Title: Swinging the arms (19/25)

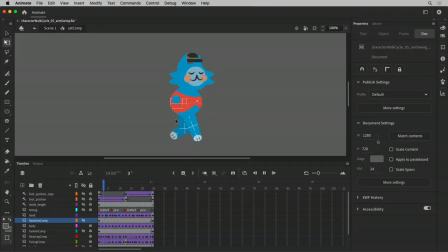All right, so little by little, it's coming together. We have the legs animated and cycling, and they track. We have some nice squish and twist on the body, and the head's got some action happening too.
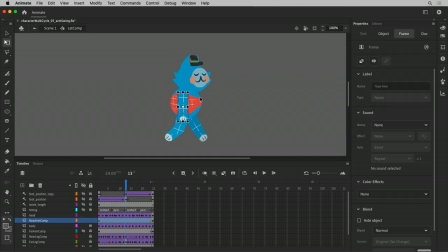So do the arms next. So there's the arm, and oh boy, let me isolate the arm here. And it's been a while since we've touched this, but it looks like the arm never had been set up for pivot, right? The arm is not gonna swing around its pivot point. So let's fix that right away.
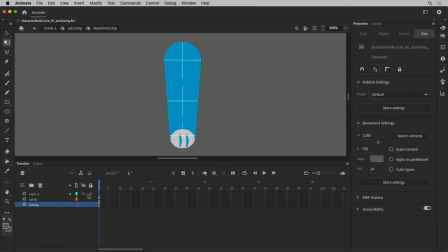And let's go into the symbol and see. Yeah, we don't have, we need this to be 25 frames. And how's the pivot on these? That one looks good. The pivot on that one, oop, the pivot on that one's not set either. So yeah, we make sure that we're all, do our little, make sure we're prepped and ready to animate before we get into it.
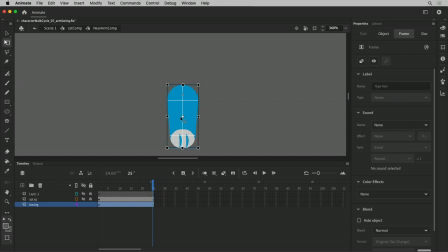Because once you animate and set keys, and if you have to go back and fix it, you basically have to take all the keys out. Keying the pivot point and all that stuff. All right, so now we're good.
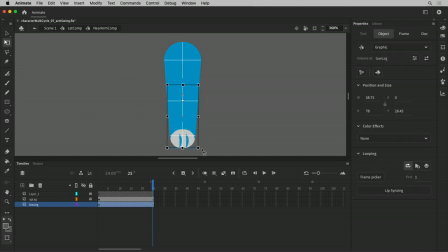So we're getting some, let's set up to bend, and then this now is gonna bend. Okay, cool. So let's just put the arm swing in here. So I have the arm set up to animate. It's all I need to see is just the same leg.
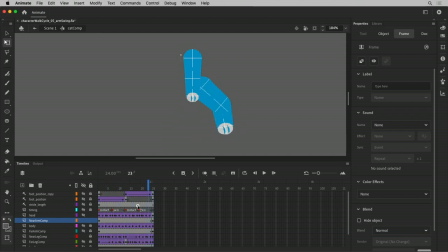And we can animate these things to I just want to do the swing, and then I'll worry about the position later. So whenever you're doing a walk or a run, it's a natural thing to have your the same side of your body, the arm and the leg will swing in opposition to each other.
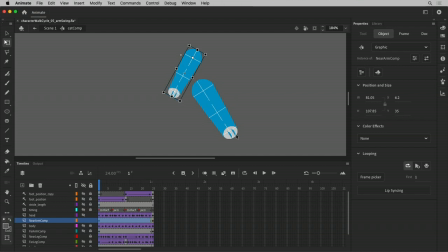Meaning, if your leg is forward, the arm's going to be back. It's a natural counterbalancing. It's very unnatural to walk. Try walking with your hand swinging forward when you put your foot down, or try running with pumping your arms so that your arm swings forward with the same leg.
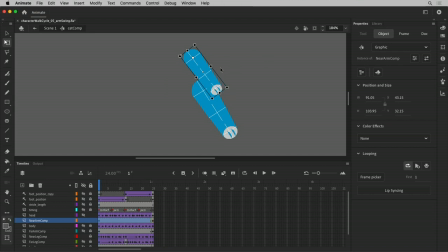It's a really unnatural way to run, and it's probably gonna make you not run very fast. So, natural counterbalancing action there. So this will be my initial position there, and then frame 13, we'll key that and then swing it forward,
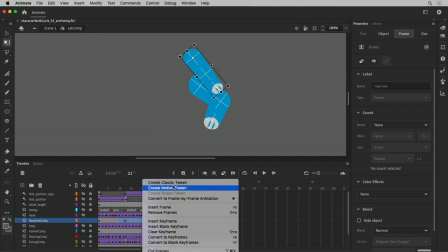and we can very quickly just check our
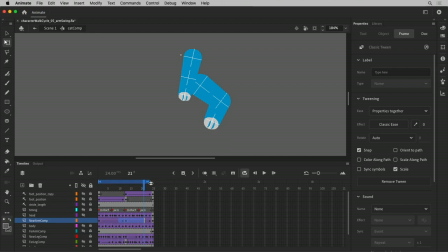loop and see how does it seem like it's got some rhythm to it, some swing. It's really super stiff, but at least it's swinging in opposition. So we gotta bend the elbow.
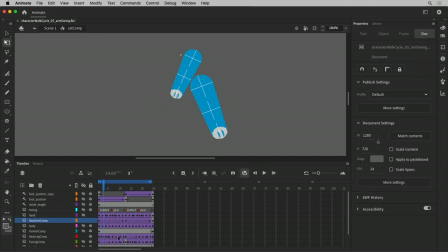And I know from the entire time we've been working on this that 1 and 25 are the extreme positions, in this case, back, and 13 will be extreme forward. So I can drill down into this and I can say, well, 1 is all the way back.
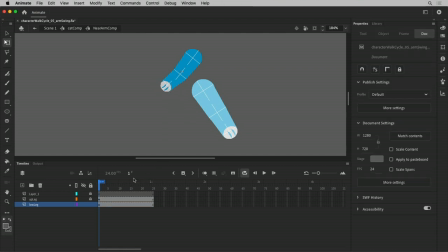And I can even give myself a little hyperextension just to have some flexibility on that. Same thing there. And on 13, it's going to be forward,
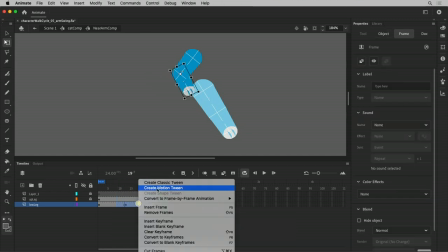maybe like that much, and I can classic tween these and I can back up and see how it plays.
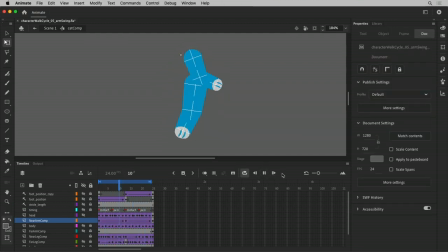And it's bending, but it doesn't feel like it's flexible. It feels like it doesn't feel like there's any kind of, how would you say, lag or momentum or like that pendulum swing. It feels kind of like it's very rigid and stiff.
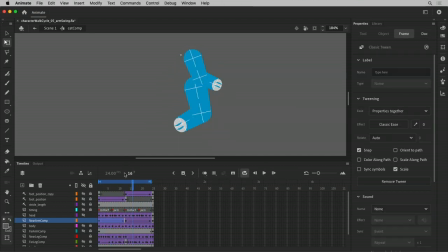And because, you know, the same thing, there's no follow-through or overlapping action, it's just sort of in perfect synchronization. And there's like, as the arm swings forward, this paw should lag behind a little bit.
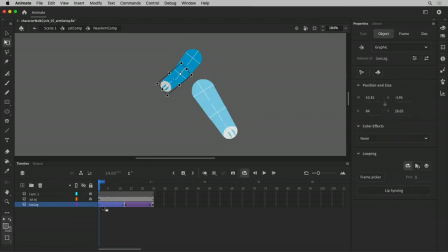So one way to address that is I can just go into my symbol and I can take my timing and just offset it so that it is like, let's say like four there, 3 frames ahead. Let's put it on frame 4, bump it up 1.
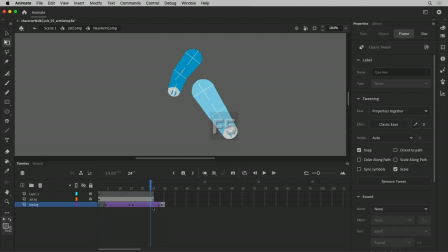And now I can just say, okay, well, this is, whoops. I'll lock that there. This is my new frame 1, and this can just back up to here. And this is just preserving the swing. So actually, this can be taken. Well, we'll leave it in for now. We can take all these out.